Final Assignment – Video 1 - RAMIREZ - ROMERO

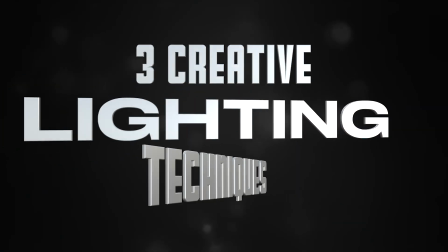0s
In this video, I'm going to share with you three creative lighting techniques to make your videos look unique. Hi, I'm Sonia, an interactive media design student,
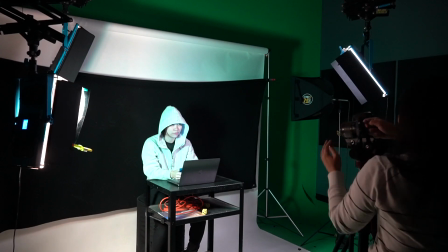10s
and controlling how light and shadow falls on your subject can create different moods that suit your intention.
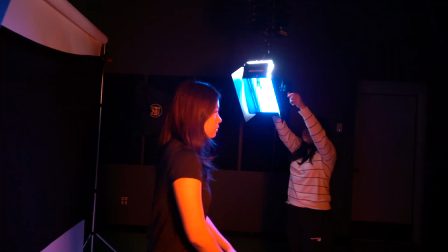16s
Playing with the distance, intensity, color, and position of these light sources can create dynamic and unique image compositions.
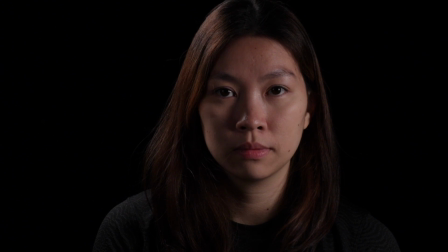24s
The first technique is creating a dramatic image by playing with the intensity of your fill light.
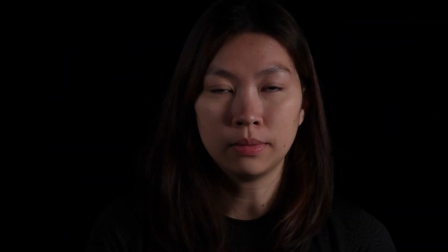30s
Your fill light is literally the light that fills in the shadows that your key light creates on your subject, bringing out more details in the darkness. A dim fill light creates a high contrast and a darker shadow to represent mystery or maybe duality.
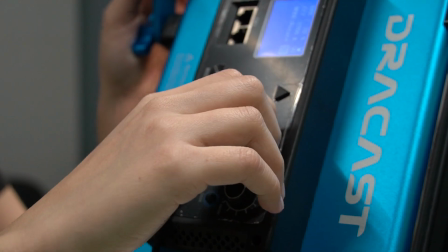46s
So what you're going to do is you're going to dial the intensity down to 10% and place
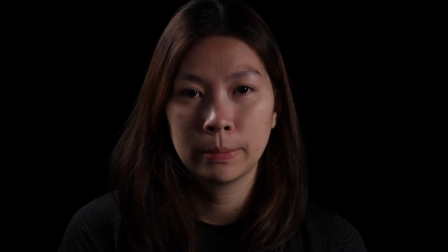50s
it farther from your subject to create more shadows and get that moody look.
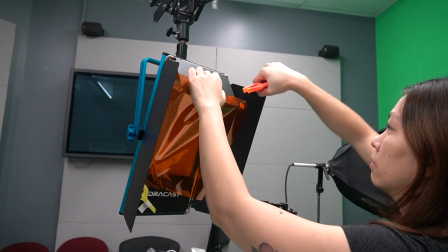55s
The second trick is using these color gels to evoke an intense emotion or maybe a futuristic look. Colors have different meaning, especially in photography and cinema,
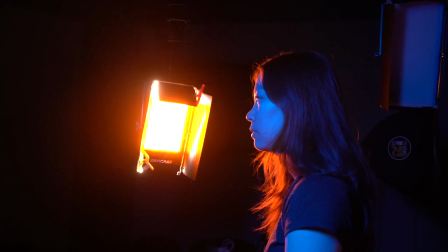66s
so using color gels on top of your light sources can make an attention-grabbing or even futuristic look.
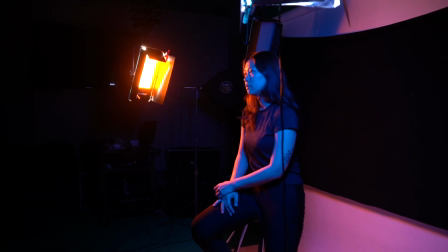72s
So you're gonna mix a contrasting color with your main light, such as blue and orange, to make your image really pop. The third lighting technique is mainly used for these hacker scenes where people are in front of their computer.
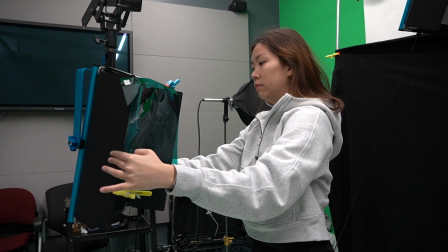87s
For your fill light, you're going to use a green gel on top of your light source.
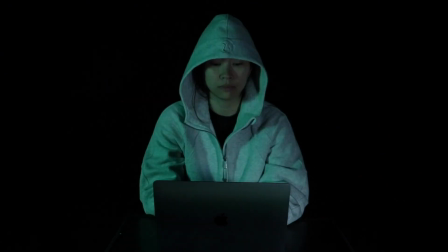91s
And green is a color often associated with digital technologies thanks to movies such as The Matrix. Because digital screens often emit a bluish light,
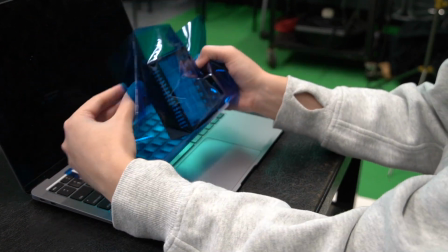101s
what you're going to do is you're going to use a small LED light wrapped with a blue color gel to light your subject from under their face.
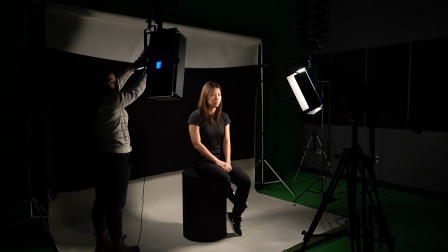108s
So there you have it. In just a few steps, you can create a composition that's moody, dynamic, professional, and alive. I hope this tutorial was helpful. Thank you so much for watching. Bye!